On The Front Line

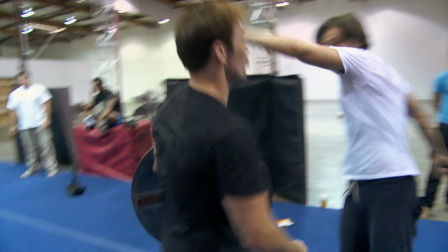[8:23]
Showed up, you know, for the rehearsals and the fight training was just a sponge. Just whatever you guys want to do, man, I really just want to do good.
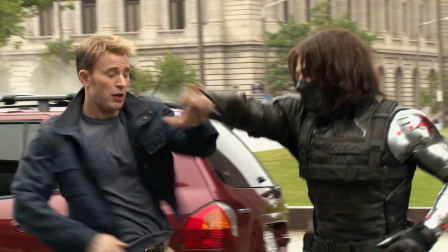[8:30]
And I'm telling you, the guy is amazing. My friends would make fun of me. I was just kind of, like, walking around the house for a while, just sort of flipping this plastic knife. I mean, I was, like, driving in intersections and just flipping it in the car.
Five, six, seven. Oh, yes! That was money! That was money! You love it!
I think, first and foremost, the credit really has to go to our stunt guys. Sam, Chris's stunt, James Young, who's mine. They're just really, really good. We want this to be hard-hitting, so we try to make it as exciting as possible. Because Cap is such a strong character, and it's such a powerful moral center and conviction to him,
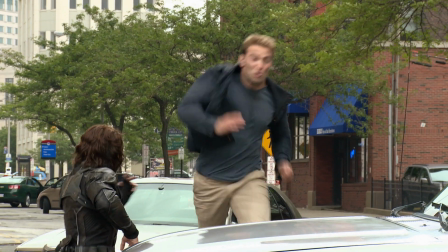[9:06]
it's like the way you test a character like that is just by trying to tear him down as hard as you can.
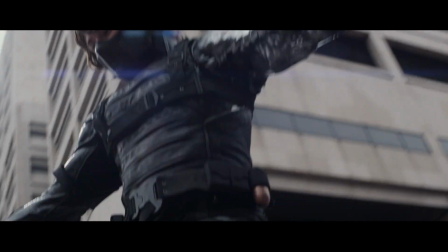[9:12]
We want to see that physically in this movie.
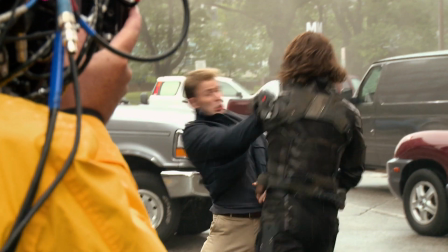[9:15]
The thing that makes Cap the most interesting is when you take him to the 12th round, and he's beat up, and he's bloody, and he's stumbling, and does he stay on his feet?
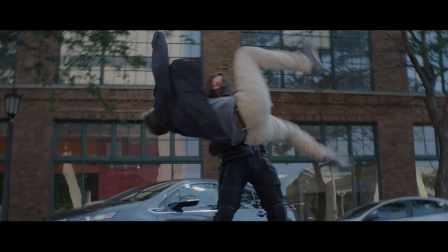[9:22]
And that's when you feel the real victory in him. Cap doesn't fly. He doesn't shoot lightning bolts.
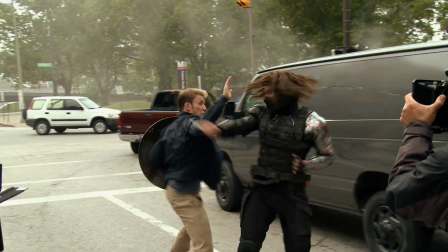[9:28]
He punches and kicks. It's very meat and potatoes. And so with that type of combat, to make it cool, I think you have the liberty to kind of get a rougher feel. We often, like, think of filmmaking as alchemy.
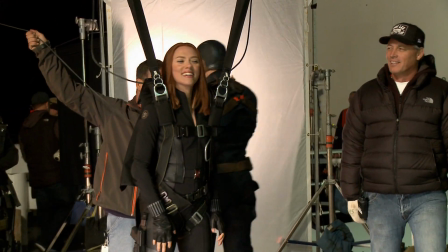[9:40]
What do you combine, and how do those elements combine? and it's fun to take two elements that are a little incongruous and you're not quite sure what they're gonna do when you put them together.
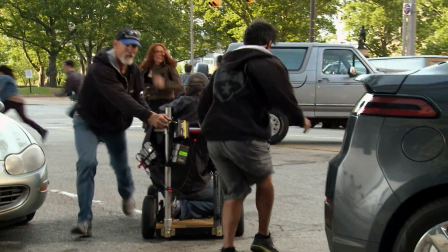[9:48]
And I think that was the sort of two elements of the style, sort of like hand-held verite versus the massive scope of the world and sort of the big shots.
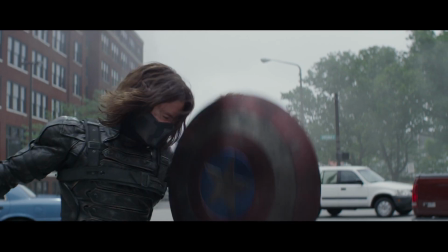[9:56]
We just said, let's figure out a way to smash those two things together.